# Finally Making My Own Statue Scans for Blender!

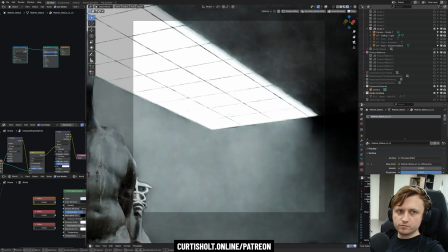But you're better off cropping off certain sections of the statue
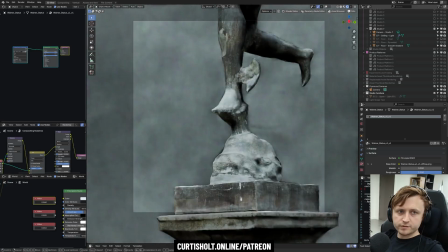when trying to get like nice poses than just showing off like certain parts or areas of the body, because in doing that, you make it kind of more visually interesting.
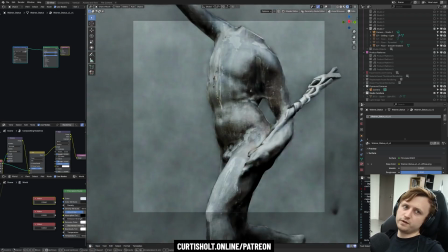And you'll notice that as we go up and down, it's kind of like the composition changes, or of like the focal point in the frame changes, depending on the shape of the statue.
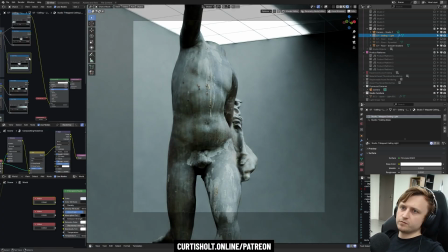So that's the only one I have for now, but you know, I just thought it was an interesting little test. And of course, I'm in my Afterglow Studio Environment 7 here at the moment.
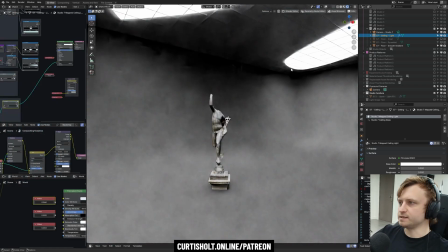So if you're wondering how I'm getting this lighting, then I will show you my asset library.
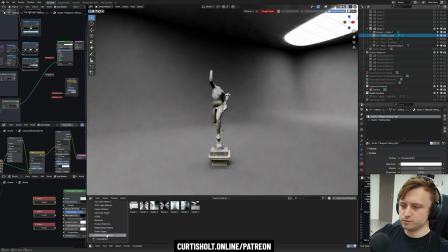So here we go, Afterglow version 2 asset library. It's available on Gumroad and Superhive.
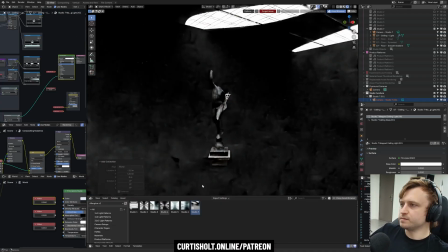I had dragged in the Studio Environment 7, which I already had active, so I don't need to bring it back in,
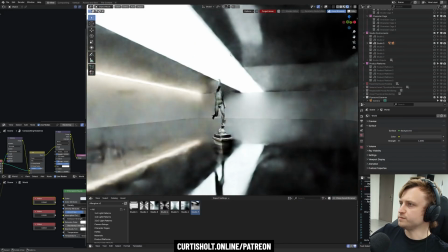but I can swap it out for other studio environments as well. all of which have different kind of behaviors in terms of like ceiling,
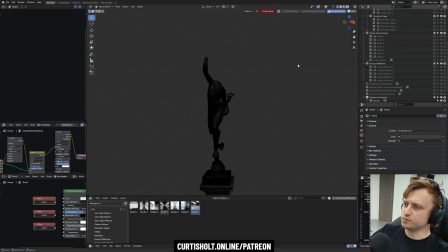floor, wall lights, etc. And this is using the Cycles rendering engine, so all of the lighting is kind of diegetic.
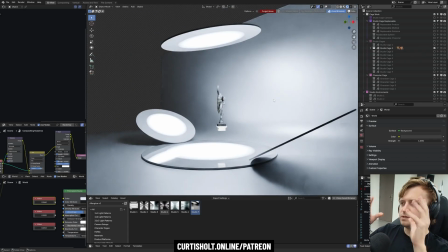This is a studio cage now, which is slightly different from the environments because it's more kind of centrally focused with like floating light objects, but they're also super useful.
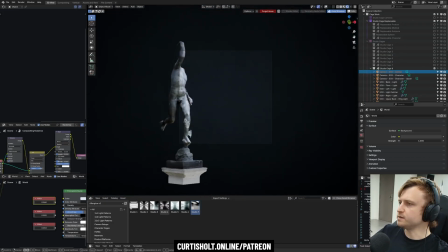So here's number 8 with a kind of dark light catcher behind, and you know, you can change all the parameters and values, move the lights around, etc.
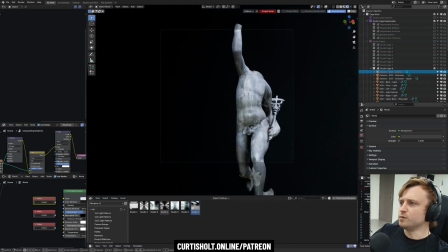These are generally more like performance optimized when compared to the full studio environments.
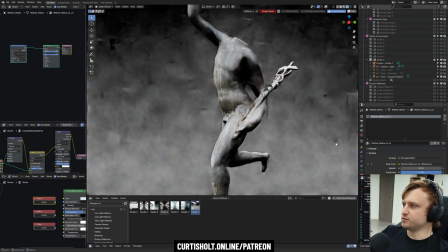Okay, but going back to number 7, another thing that's useful about these statue objects is, yes, they look good with the original textures on them.
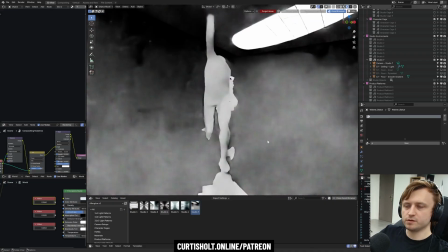If the textures are removed, they are very flat, but that also gives you like a good opportunity, a good baseline to test other materials.
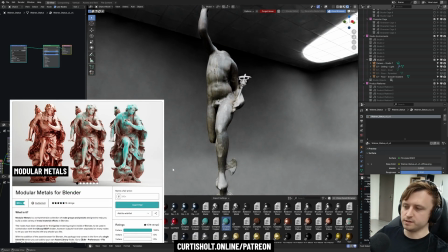So say, for example, in my modular metals product, again, also available on Gumroad and Blender Market,
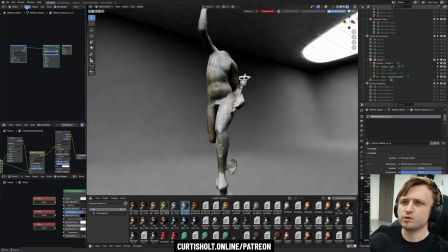I'm seeing duplicates of the materials here because it looks like the asset library file I'm pointing to has multiple versions flagged. But if I take maybe the, let's try complex iron, I'll try the third one.
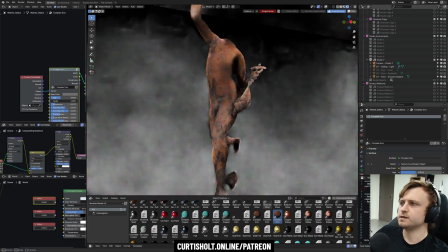And if I scrub down the age level, looks a bit weird with the denoising.
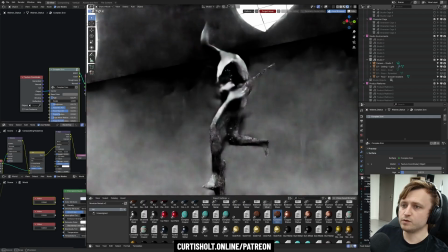We simulate iron going from like pure iron to accumulating rust over time with the sage value.
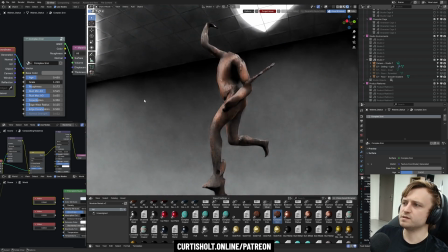Obviously you want to play with the scale and like the input coordinates as well. Likewise, you got like complex copper does the same kind of thing.
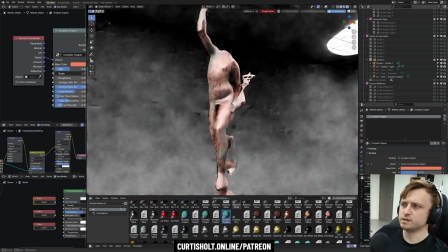We go from regular copper to over time accumulating like the verdigris effect.
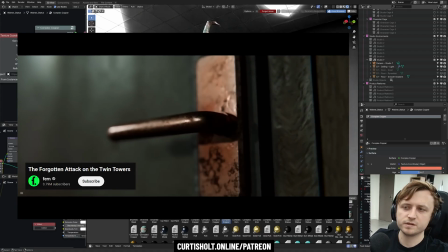This was actually used in a fern video recently. At least I believe it was a fern one. Mel showed me like a door handle rusting.
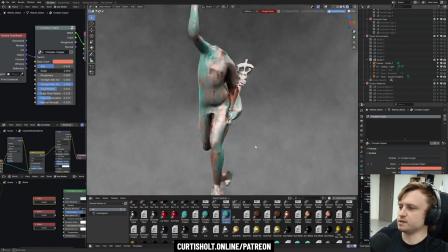But basically complex statue shapes are like interesting test cases for procedural materials and stuff.
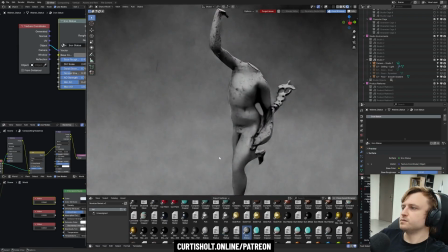I do specifically have a material in the modular metals pack called iron statue. And it's kind of like a good visualization material for objects like this.
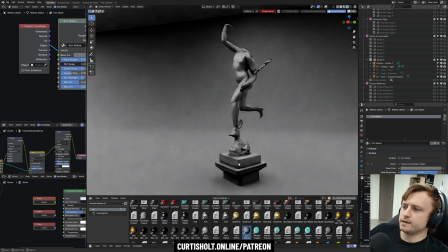As you can see, there's kind of like these darkish highlights there that help to show off the curvature.
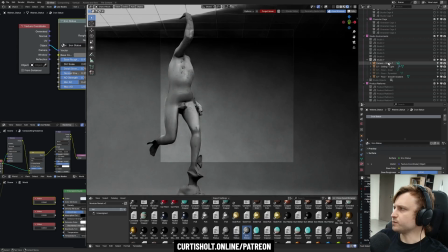Let me try changing the resolution of the camera quickly. This one, let's rotate that a bit more.
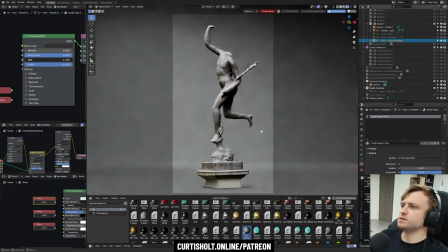I'm going to reset it back to its original material, maybe darken the background a bit.
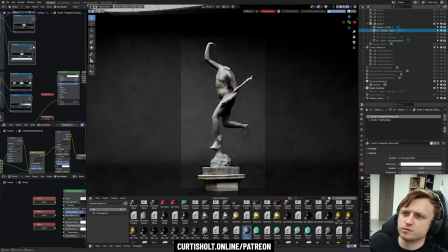Going to crop off the bottom slightly, maybe change the lighting so I've got a single strip, which should highlight the background as well.
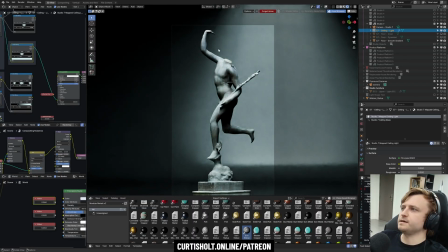So we've got the light catcher background semi-metallic now, with the light kind of projecting down on it with the squares.
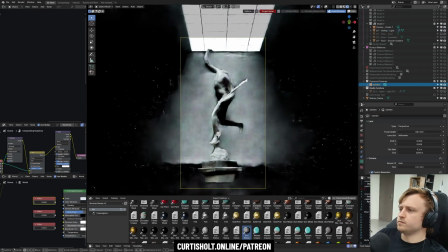Maybe I will reduce the focal length a bit just to get a bit of the extra environment in.
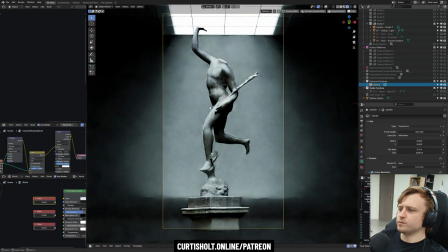Yeah, something like that. Absolutely my style. From here, we could do some kind of extra elements of like highlight lights going around. I quite like that. It's a shame that on social media, vertical aspect ratios are not really preferred for images, but you know, could be fine for a short.
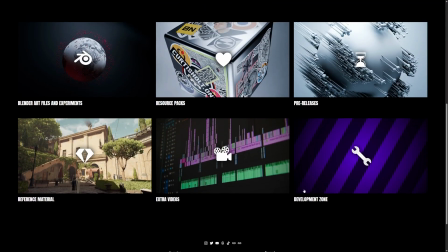Hello, editing Kurt from the future. What I've done is I've created a new section on the members lounge for patrons called Development Zone.
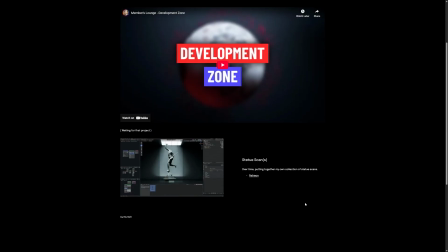And this is basically where resources which are growing or longer term resources which are larger that I call axial projects will be placed.
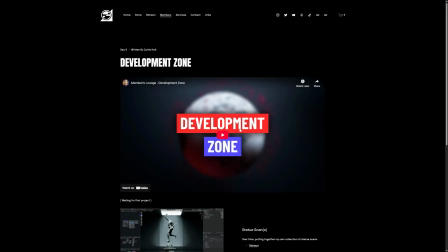But you can learn a bit more about that by watching the introductory video here for the Development Zone.
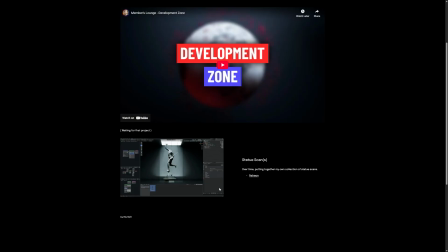But the simple way to think about it is this is the place where projects will go to grow or have their fate decided or be used for offshoot other projects.
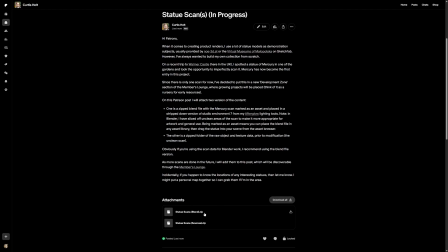So if you're on the silver tier of Patreon, just click on that link and you'll be taken to the post where you can download the zip files, and I've done them in a blend and a raw source version. But in the blend version, it has the cleaned up version of the scan, and it's also marked as an asset as well, so you can just drag it straight into your scenes.
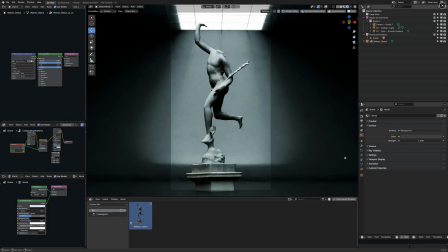So as I find more statues and add them, they'll be added to this post.